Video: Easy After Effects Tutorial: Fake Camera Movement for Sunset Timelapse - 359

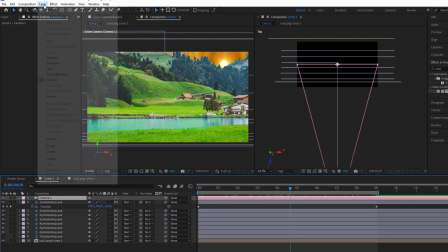[12:06]
Next, we'll create the sun rays.
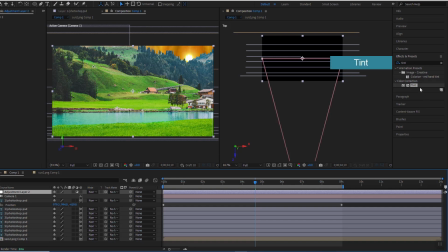[12:13]
We'll use tint to convert the sun image to black and white,
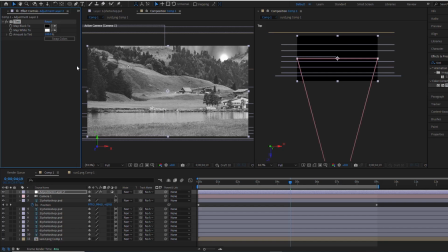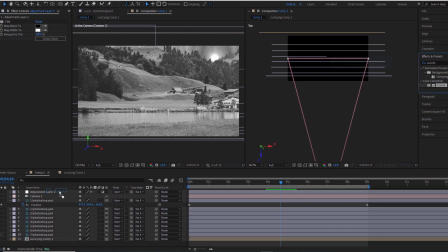[12:23]
then use curves to decrease the brightness until only the white sun is visible.
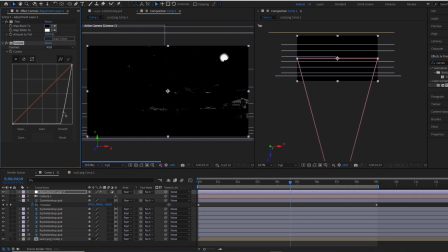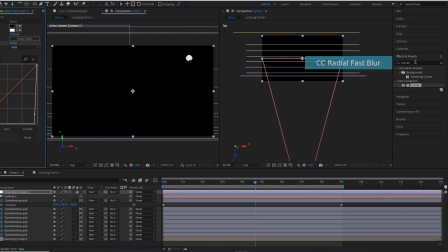[12:37]
After that, we'll apply CC Radial Fast Blur
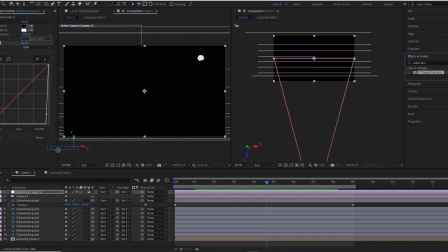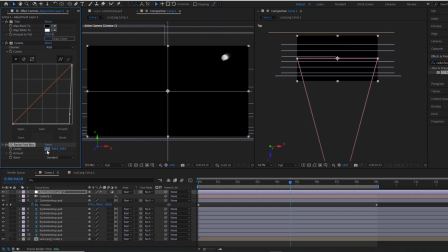[12:47]
setting the blur center to the sun.
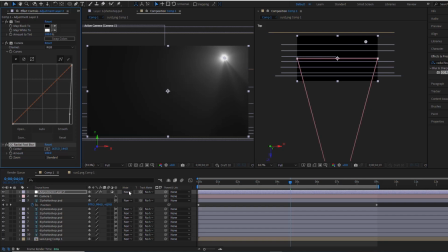[12:57]
Now we have those beautiful bright sun rays. By changing the blending mode to screen, the sun rays are integrated into our scene.
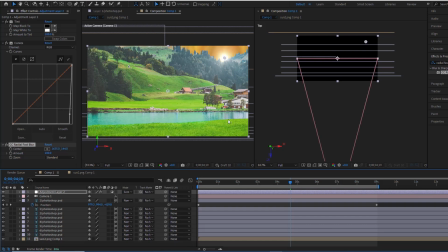However, our landscape is still too bright, making it difficult to see the rays.
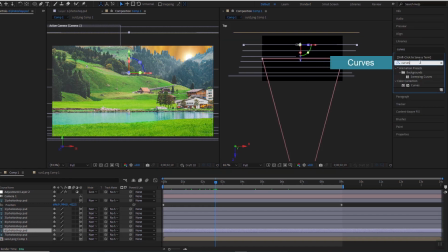[13:20]
I'll use curves to decrease the brightness of all layers to create a sunset atmosphere.
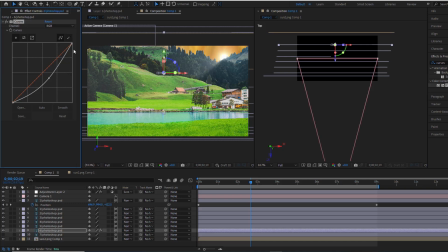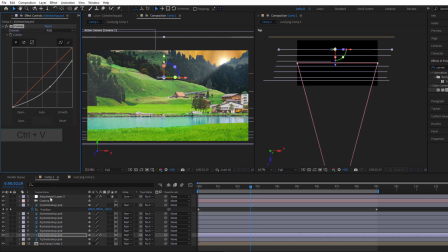[13:39]
Let's copy the curves effect and paste it onto all the layers.
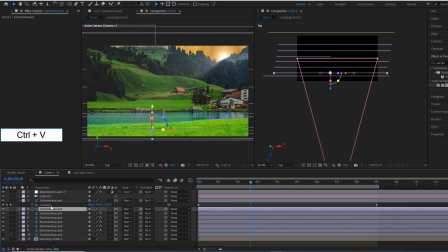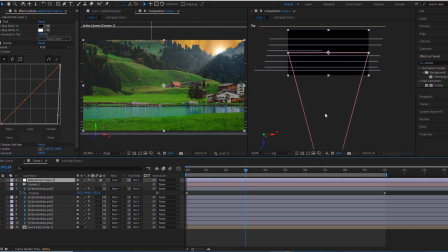[13:50]
However, the sunset light shouldn't be this white, so I'll use Lumetri Color to adjust it to a warm orange-yellow hue.
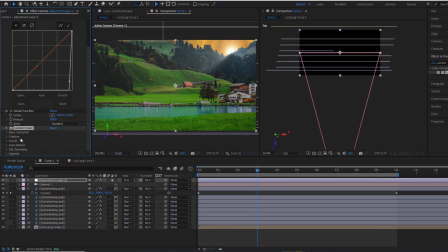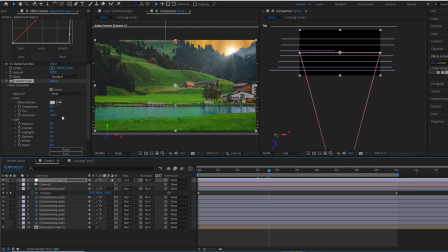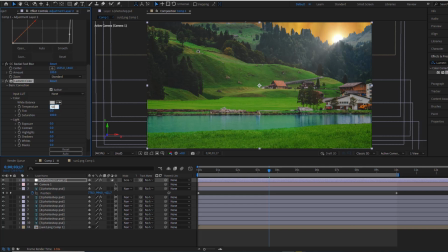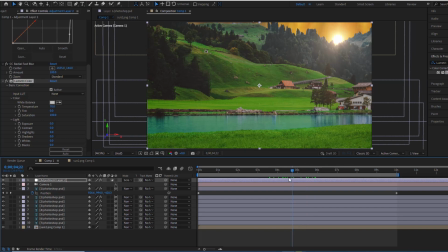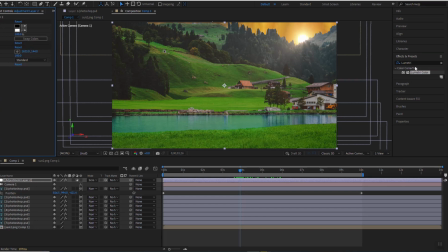[14:40]
To make the light even more realistic, I'll add the lens flare effect.
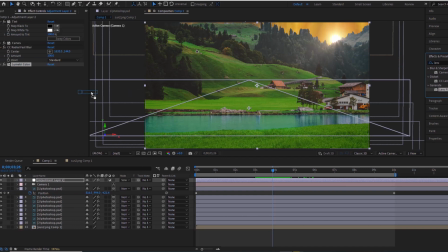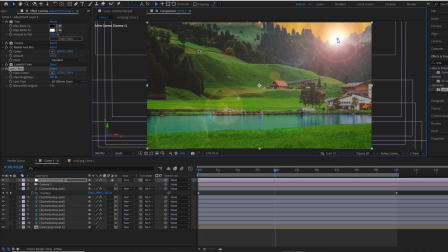There are many types of lens flares to choose from.
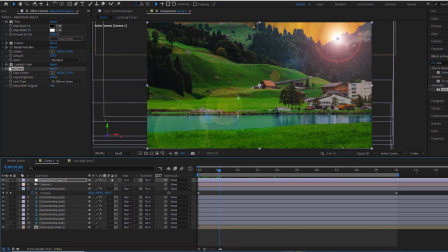[15:07]
Now, I'll use keyframes to adjust the flare brightness to match the brightness of the sun in our sunset scene.
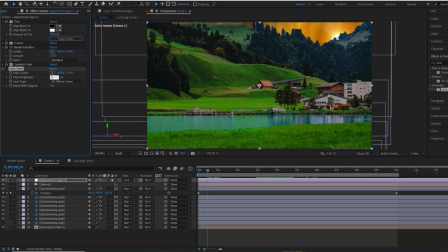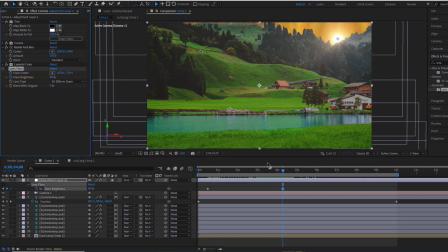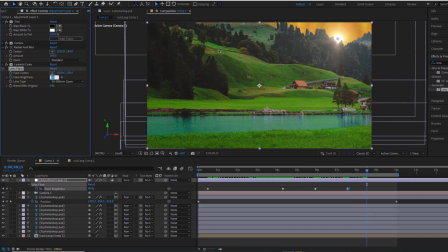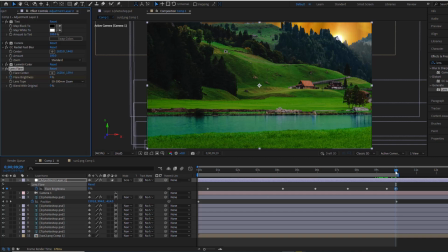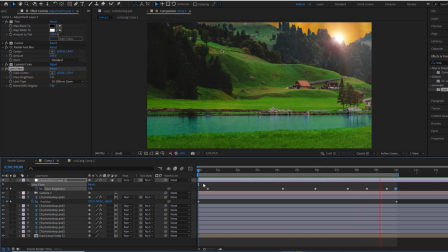[16:02]
Looking great, isn't it? But I just noticed something that could be improved.
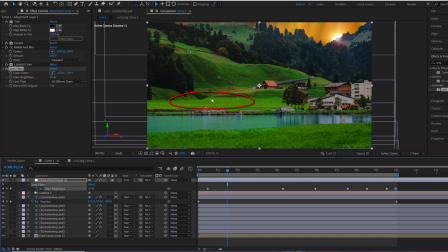[16:08]
The grass area I circled in red earlier looks a bit stiff and doesn't blend well with the hill.